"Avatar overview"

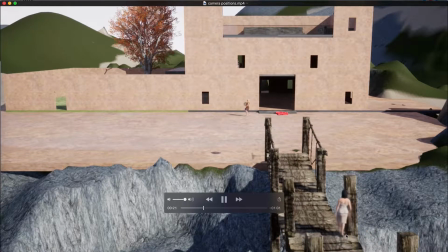248s
slowly wandering past, you can imagine a few more, and here's the woman walking along the dockway there, and then continues that scene, so we're obviously cutting from one to the other.
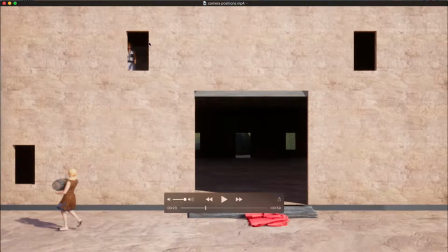257s
Now this is a problem with starting off animations from the get-go. This character here has walked in front of the banquet scene, and because I haven't set that up as a loop, they're endlessly going to walk in front of that window back and forth.
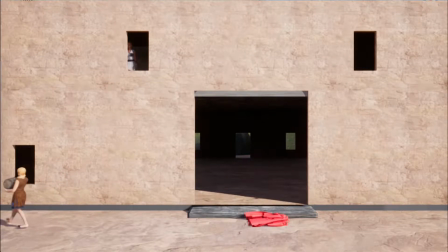272s
So carrying on, now move on to the next shot.
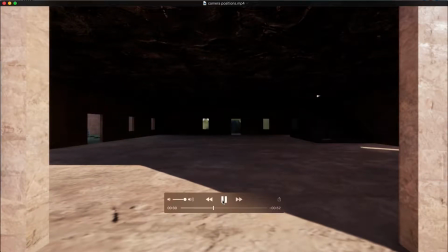278s
Any moment now. Here we are. This is just to show the interior. Now this needs some lighting in it. You can see off to the left here, here's the downstairs door to the garden, and almost in complete darkness here we've got the stairs leading up to the middle level.
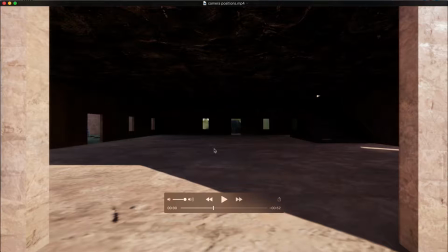294s
So that's really a decision in terms of the period of this, whether we stick some candlelight in there, or it could put some kind of very chic LED fittings that give it kind of quite a modernist
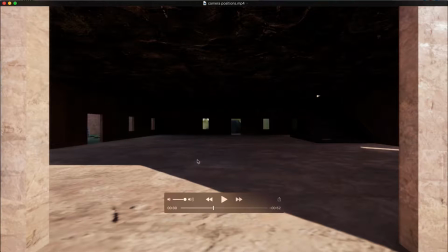306s
look to it. So this is rather empty at the moment, but it could be populated with all manner of things depending on the load that takes on the processor. Next shot
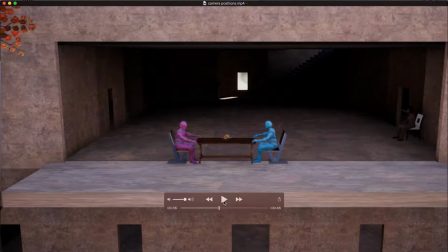320s
from above, looking back into the middle level. You can see just in the corner here, pause the video at the moment, but this tree will kind of wobble around. That can be reframed to give it some kind of edging around it, maybe some of the other side. And if I'd started the animation when we cut to this camera,
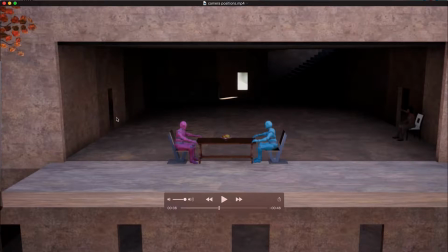339s
that woman who's now permanently stuck in the window just walks across this particular area here. There's all manner of other things that could happen. We've got two characters across the table here that kind of mimics the existing idea for the banquet scene.
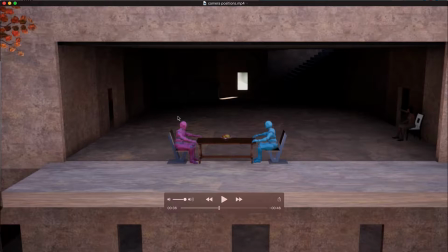355s
This is just running a pre-programmed conversational loop, so they're actually identical at the moment. And various bits of fruit and stuff could be put on the table. There's a kind of woman. She is actually animated.
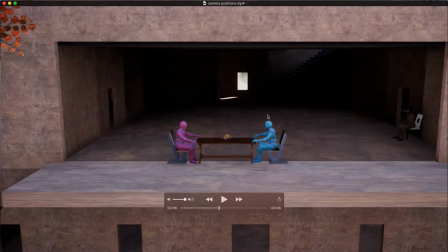368s
She's just sitting quietly in the corner there. That's just to indicate the sense in which give the scene some more kind of interest, just to populate it with people. And there's considerable potential here to populate it also with various kind of props and some lighting work to be done here.
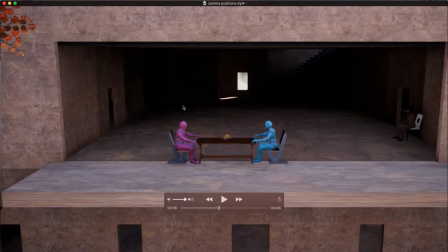384s
So the stairs come up from the previous level there. This is a problem with the lighting because it's almost non-existent. And then you can see the steps up to the other level there like that.
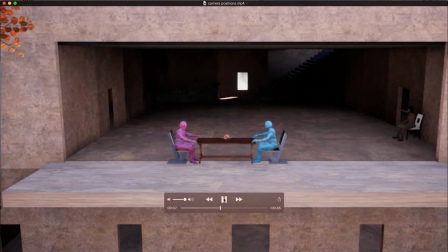395s
Going on, the next shot is looking back out
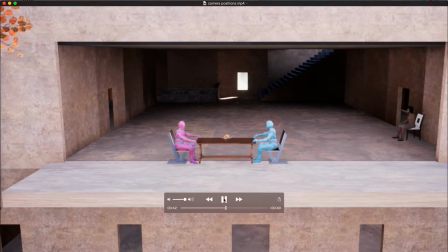399s
into the garden, and we could reframe this to make the garden more visible in the scene.
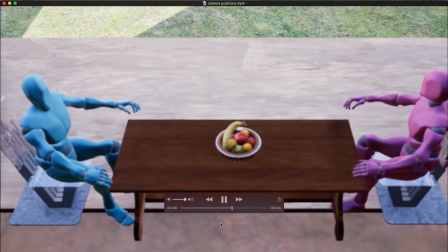405s
We're just coming up to it any moment now. Suppose, yeah, here we go. So you just see the edging of the garden there.
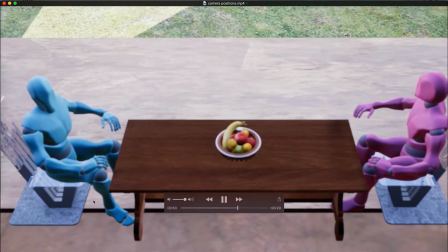411s
Bowl of fruit, there they are, chatting away. The chairs obviously can be changed to anything you want.
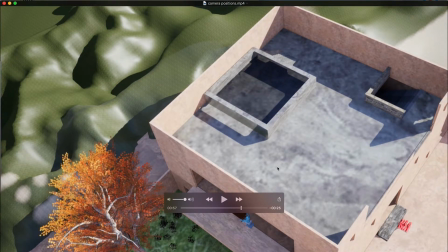416s
And then we go almost immediately, this is the top level. Here's the surround, very health and safety conscious. Put that in, didn't want people falling down the stairs. So the top level here, we've got a pond. It's paused here, so you can't see the water effect, but this is quite nice.
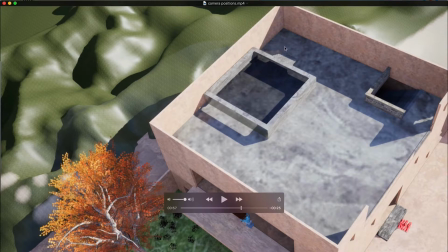434s
Pool at the back here, steps, but I imagine when we cut to here, performance will already be in there, so we don't need to deal with going up and down levels. At the moment, because of the placement in this particular camera angle, we can still see the characters talking here, so
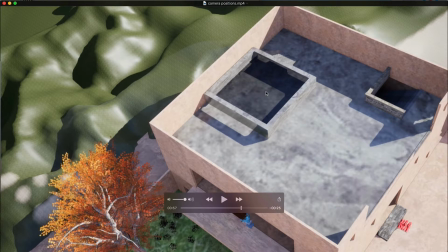452s
probably reframe that so that's not an issue, but nevertheless we can see a large amount of work needs to be done on that terrain here. You've got the generic shape of it, but no kind of texturing going on at the moment. Here's the front, as previously mentioned, and then we'll cut to a view from the pool looking back outwards.
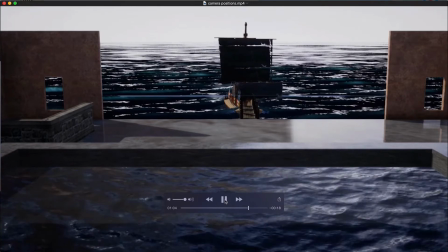472s
Well, I'm going to play with the time of day. At the moment this is I think sun going down, so we're too much in shadow.
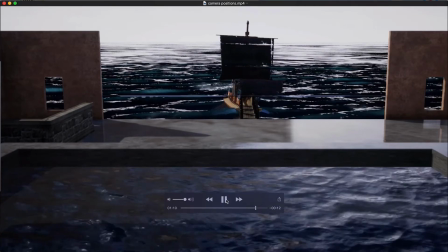479s
There's the boat still bobbing along, and see the glass balcony here and the water.
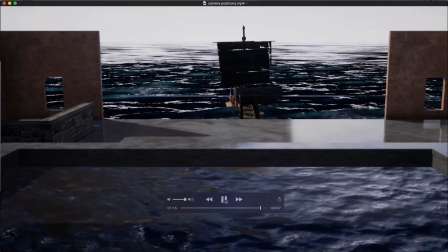486s
Might be possible to pause that.
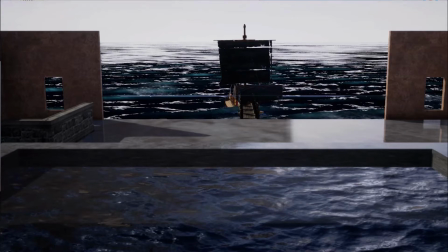488s
Might be possible we want to create ideal homes and gardens kind of look to make this more of a kind of infinity pool.